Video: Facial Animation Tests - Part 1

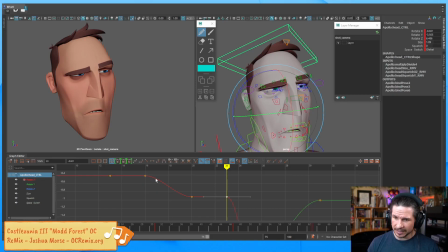(74:17)
Let's see if we can build that in. So we've got this motion here. This is the head tilting upwards right there. And then there's the hold. Let's just keep adjusting it down ever so slightly so that the head gets that nice quick motion here,
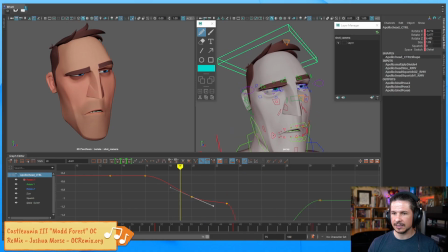(74:36)
but then it just kind of keeps moving ever so slightly. You can see just a few pixels of motion right in there. Now, another thing I like to build in is whenever a character looks up or in any direction,
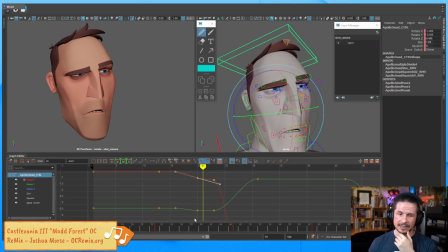(74:51)
try to add another rotation in there, either tilt in side to side or a twist to the head. It just makes things more interesting. So as he looks here,
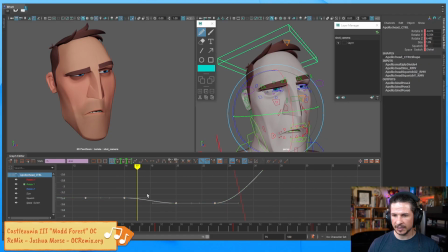(75:06)
I can add in just a little bit of rotate Y. Let's see, which way? Let's go the other way.
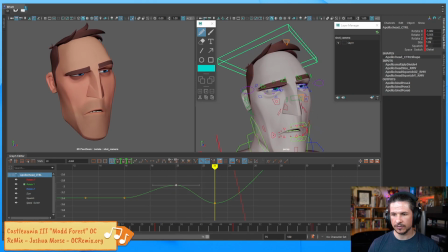(75:21)
So the head comes up and then over. Now you can see right now it doesn't feel too good. So we're just going to take this here and add a little overshoot.
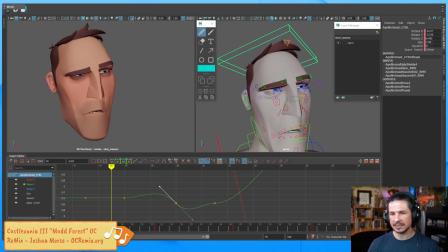(75:34)
In this case, I'm going to use the graph editor to help me build this out because it's just going to make it a lot easier to get the subtle motions. And then let's ease that in here.
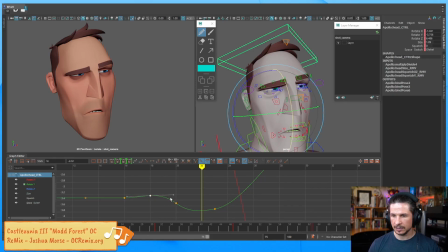(75:50)
From there, I can just add some keys, boop, boop, and use this to kind of refine my animation.
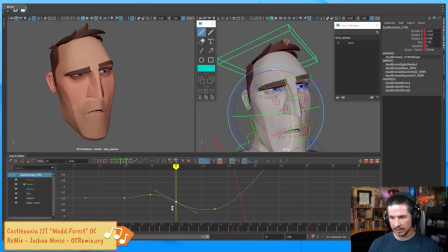(76:05)
Okay, something like that, maybe a little less, and make this more subtle too. Let's see, are we using the arrow keys to subtly move the values in the graph editor? No, I just zoom in and use the tablet.
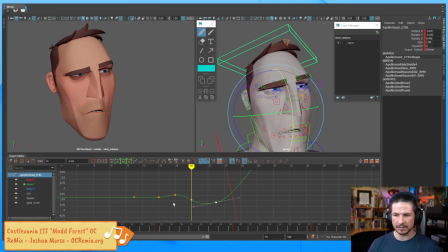(76:23)
I very rarely use the arrow keys. So we get a motion like that. I think I can tone this down. See how it kind of feels like it's a mirror if we create a line there?
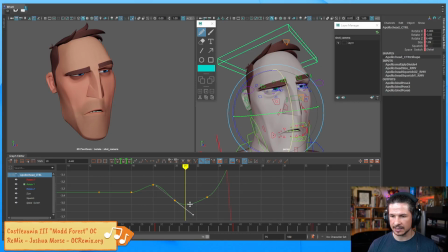(76:41)
I don't want that. I want this to be nice and subtle. So just a little bit of an overshoot there. There we go.
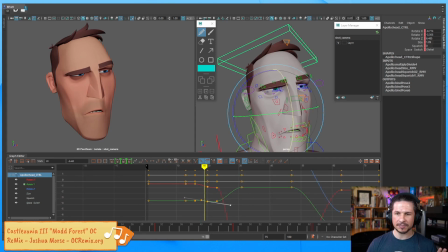(77:00)
And I think I could even tone it down a little bit, but I'd rather have it be a little too much right now, and I can always scale it down later. It's much easier to know if something's working when the motions are a little bit bigger. There we go. So we've got our first motion here.
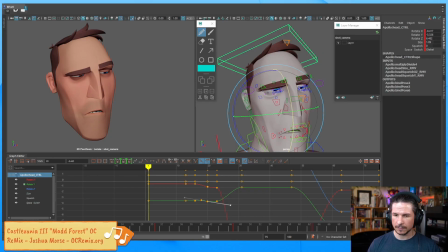(77:19)
At the very beginning, I do want to build in a moving hold right here.
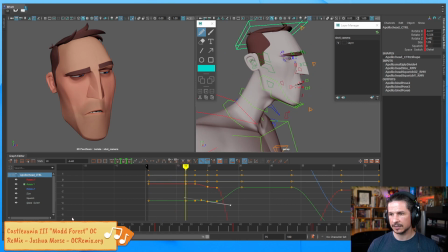(77:29)
So let's see, how do I want to build the moving hold here? I do have some neck animation here. So maybe very subtly, we could have the character kind of leaning forward
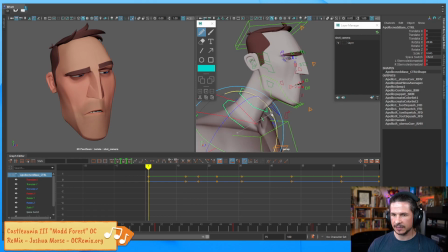(77:47)
as they're kind of like falling asleep, essentially. So we just have the head kind of drifting down before he looks up. And then as he looks up here, maybe the head will come back up just a tiny bit.
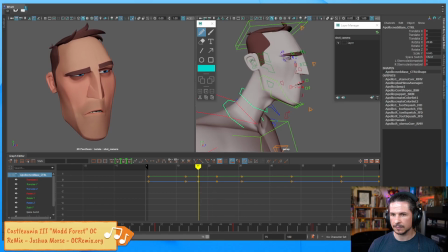Nah, let's keep it down.
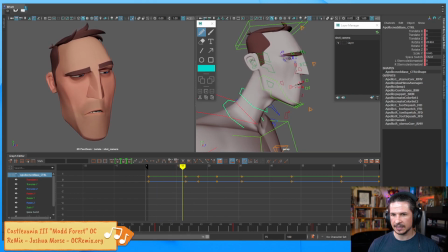(78:17)
So yeah, the head comes down here very subtly. How long do I want it to last?
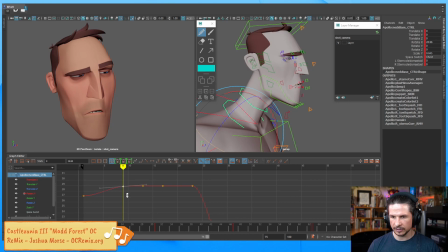(78:29)
Let's add another key here. You'll notice I'm not worrying now about having everything on the same frame. I'm just building things in to get it to feel like there's these nice natural offsets.
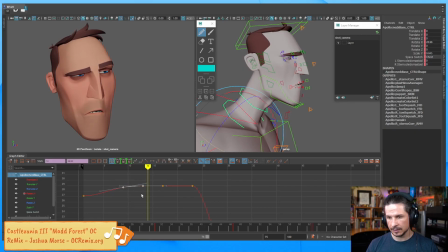(78:47)
Okay. Maybe add just a little bit more of a moving hold here. Very subtle.
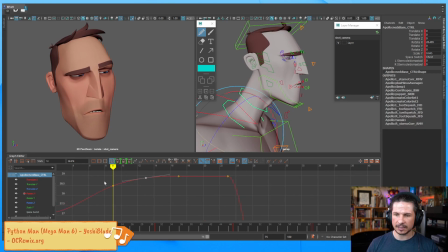(79:01)
And this is something I always try to avoid. Right now, the curve here is feeling a little even and boring. So I'm just going to try and push this to be a little bit more dynamic.
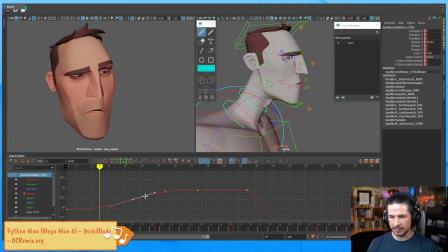(79:15)
I just like looking at the graph editor and trying to make sure that the curves don't feel like they're just kind of linear.
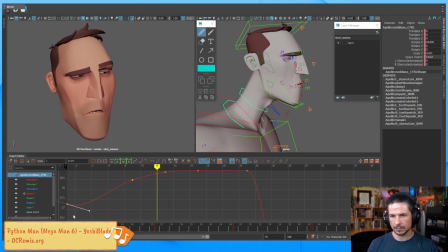This is a little too much for a moving hold. let's take all of this. It's not bad. And I'm just going to scale it down. Zip.
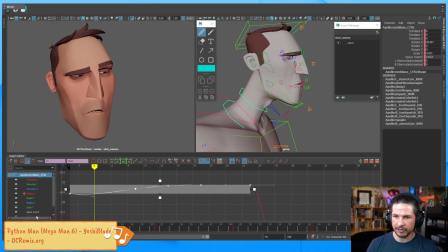(79:54)
So you can see it's just a few pixels if you watch that cheek right there. Just a tiny little bit of motion.
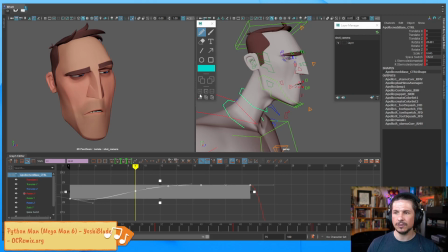(80:11)
And let's not make it so it's just the neck alone. Let's add just a little twist to the head as well. So what if I use this a little bit and kind of build in
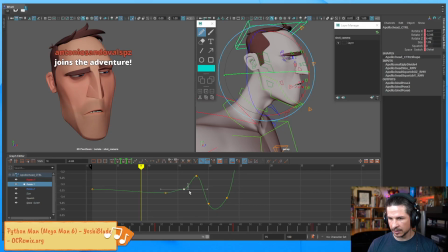(80:28)
a curve here? We just have this subtle like adjustment and it'll flow into the next motion there. Something like that. This motion is too big still.
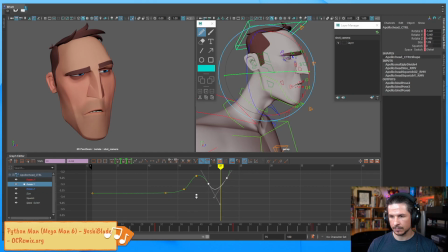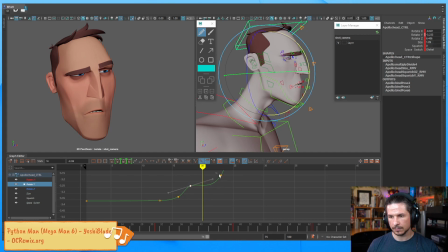So I'm just kind of getting this nice subtle motion in there. Okay.
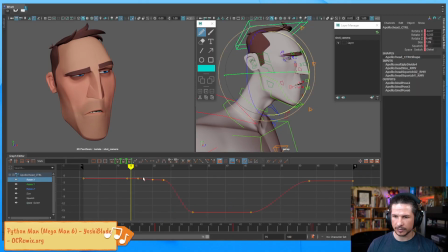(81:19)
And then I do want to add just a little bit more in the rotate X, just so that it isn't flat as well. So as he comes down here,
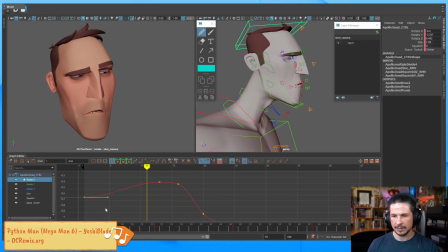(81:36)
let's kind of have the head tilt down first and kind of lead with the nose. Very subtle. If I was to exaggerate this here, just to show off a little bit more what's happening,
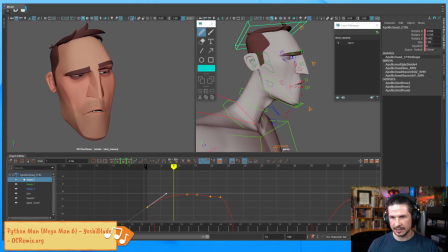(81:56)
essentially what I want is this feeling of the head to kind of tilt down and almost drag his head forward right there, very subtly. I'm just going to take this and scale it down. There we go.
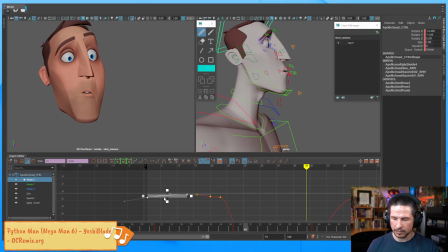(82:18)
Now, this might be too much still, but I'd rather have it a little too much and we can always tone it down, like I said before.
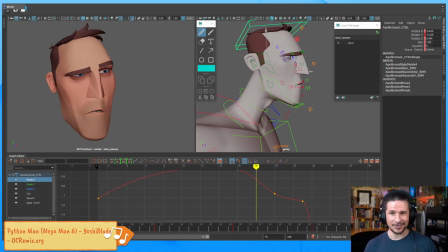(82:28)
So we've got that. Well, that was the easy one. That's the eye blink, or not even the eye blink, the eye dart. Okay.